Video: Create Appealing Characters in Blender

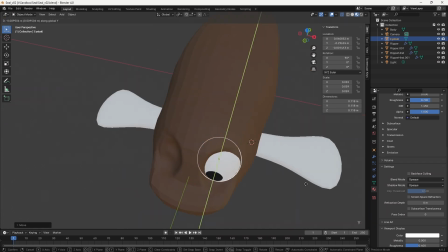There are a number of possible approaches to creating the simple cartoon-style eyes of this design,
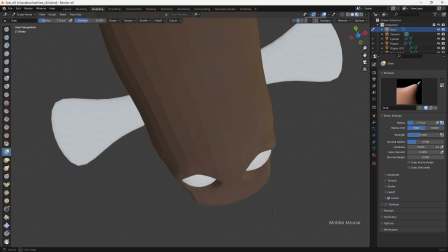but for this model I decided I was going to use large spherical eyes and try to create a simple oval shaped socket.
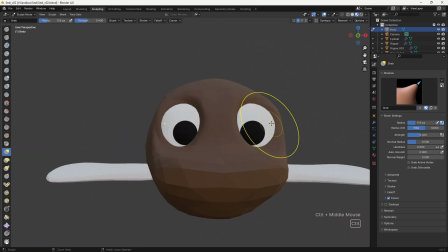In reality, getting the shape to work well from all angles while staying true to the design was one of the hardest elements of translating the design into 3D,
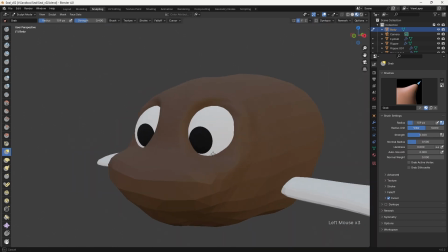and I returned to the eyes frequently to tweak them and achieve the most appealing shape.
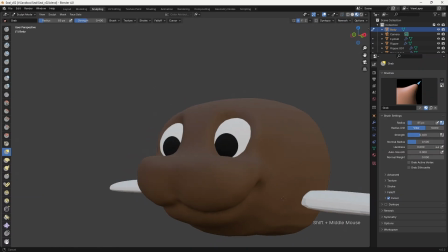Once I was happy with the basic proportions of the face, I disabled dynamic topology and remeshed the sculpt to give an even geometry to continue working with.
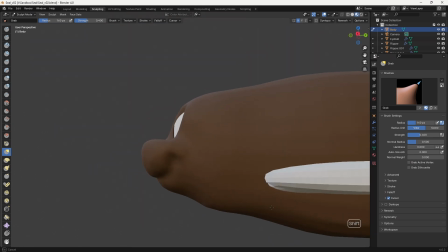I then smoothed out and refined the overall form of the character. For this, I'm primarily using just the grab and smooth brushes.
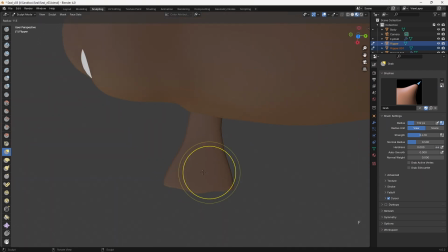Moving on to the front flippers, once again I rough out the form with a low resolution mesh, only increasing the density of the geometry when required to add more detail.
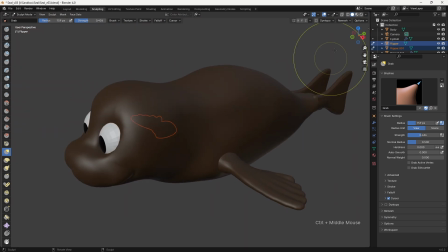Since the flippers are still separate meshes, I've instanced the geometry so that changes made to one flipper are reflected on the other.
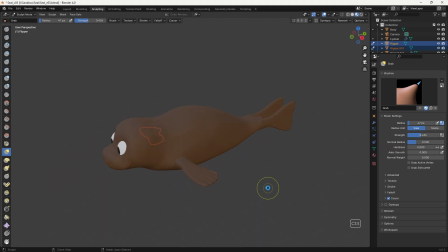Obviously the same result could be achieved with a mirror modifier. I took exactly the same approach with the rear flippers by roughing in the form and gradually increasing the detail. I did make a mistake here though and I'll be returning to fix this later.
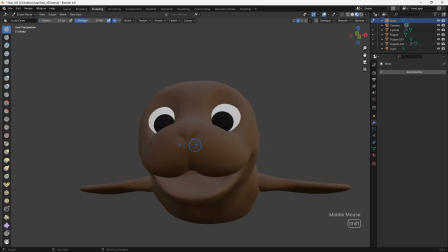With the main sculpt working fairly well I decided to open the mouth and roughly sculpting the nose.
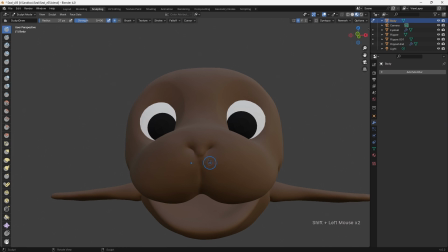Unfortunately whilst opening the mouth I managed to deform the overall muzzle shape into something far less appealing.
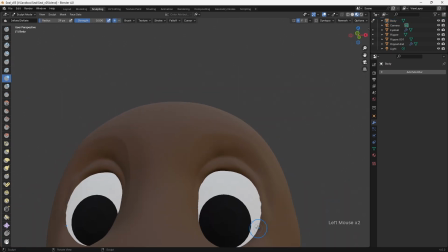At this point I was still trying to decide how to best capture the look of the eyes and with the muzzle still
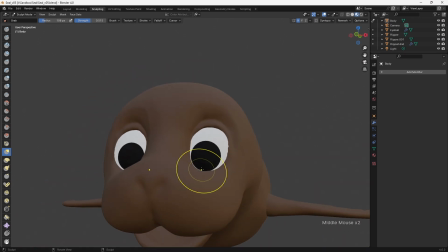looking bad I decided to compound the issues by sculpting detailed eyelids onto the character.
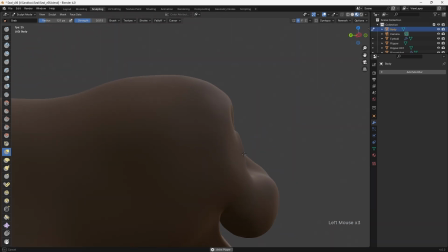This started to take everything in a very unappealing direction and even once I'd softened out the eyelids somewhat, I still wasn't liking the result.
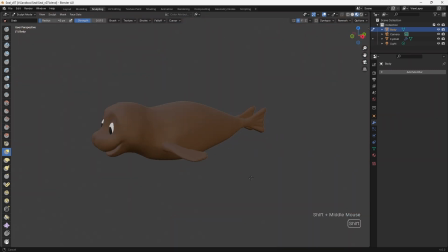Next, after combining the body and fins into a single mesh by joining them and re-meshing, I decided to add the tongue and teeth to better define the look of the mouth.
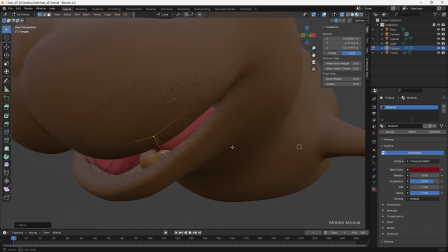These were just box-modeled with simple low-resolution geometry and a subdivision modifier.
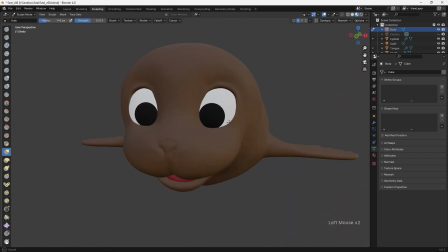With the teeth and tongue in place, I returned to the eyes and muzzle, smoothing things out and creating more appealing shapes and proportions.
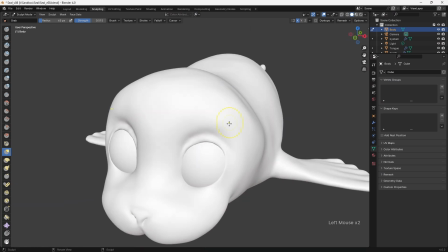During this process I switched to using different mat caps as I'm sculpting in order to better see the underlying form.
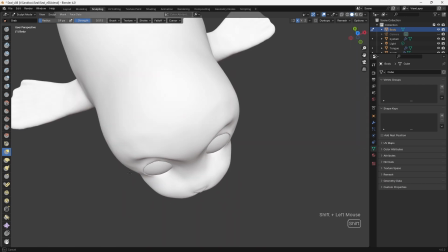I continually rotate the sculpt, checking everything from multiple angles and making small adjustments to ensure that the silhouette looks good from all directions.
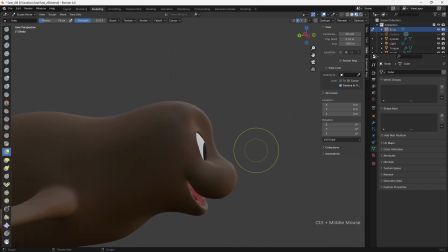It was at this point that I really felt I was getting somewhere and starting to create a face which looked more appealing.
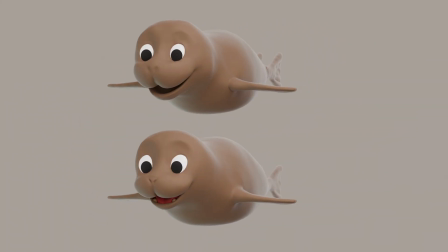Comparing this stage back to the earlier results, there's a stark difference which highlights the importance of keeping going even when things aren't looking great.
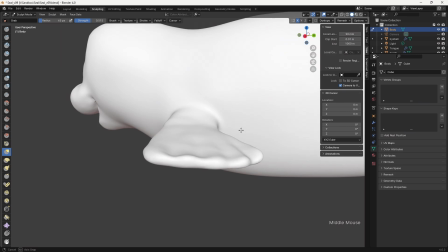Small, subtle adjustments gradually build up to create a more pleasing result. Thinking that I was almost done, I continued refining details across the sculpt,
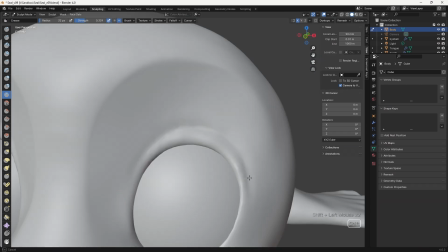softening some elements and sharpening others in order to create visual interest in an otherwise smooth and simple form.
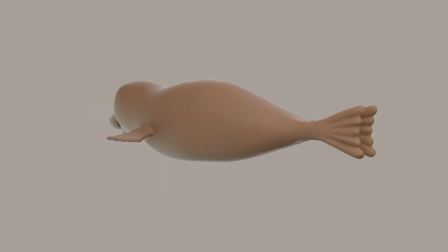After taking a break and returning to the sculpt, I realised I had completely missed something with the rear flippers.
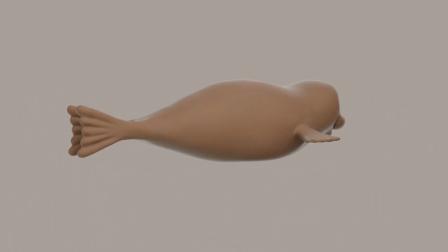They simply weren't looking right.
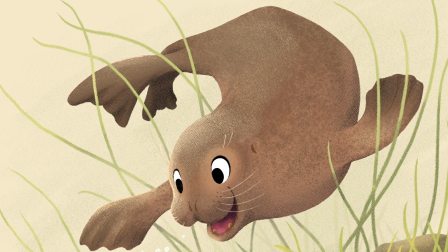Since the flippers are not open in my design I realised that I'd made assumptions about their construction rather than double checking my reference.
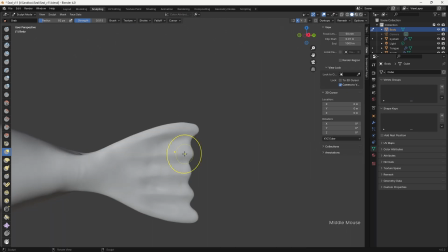I completely reworked them to better reflect the way real flippers look and after adjusting their size I was far happier with the end result.
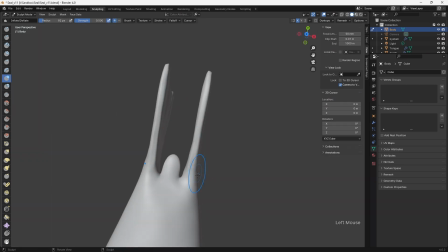Just goes to show that even when we think we know how something should look it always pays to
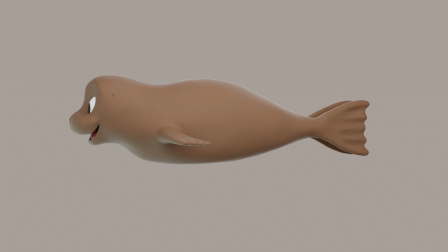keep an eye on the reference regardless of how much we may be simplifying or stylising our designs.
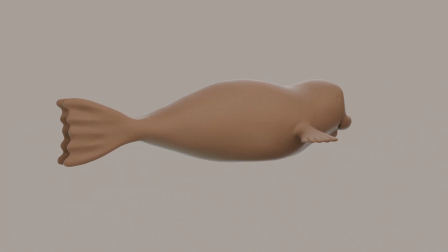It's not about being realistic as such It's simply easier to create a believable design if it's grounded in reality.
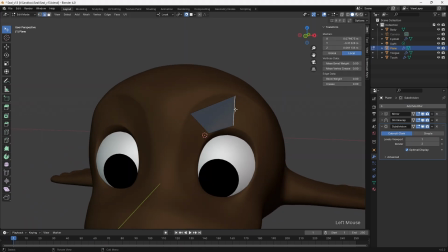At this point I could have gone ahead and posed the sculpt for the final render,
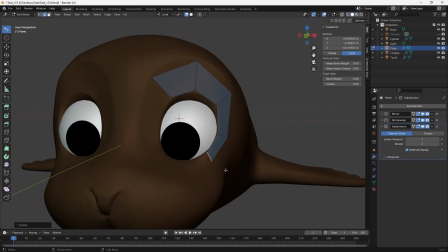but since I wanted to be able to animate this character in the future, I decided to re-topologise the model first.
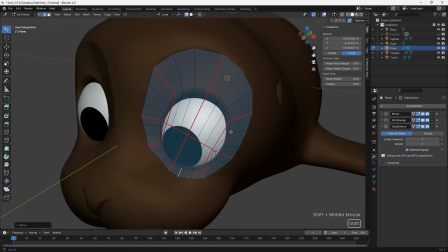Likewise, because I'll be animating, I chose to do the re-topology manually rather than using an automatic plugin.
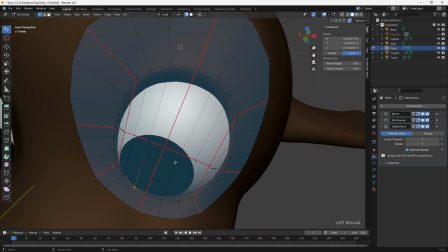This gives me far more control over the final mesh, even if it is a much more time-consuming process.
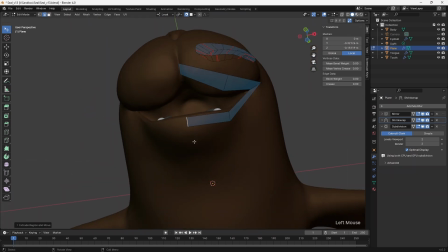I start by defining the areas around the eyes and mouth to ensure that they can articulate properly.
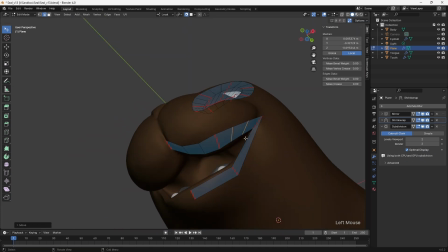You'll notice that some of the edges are red here. This is because I've marked them as seams.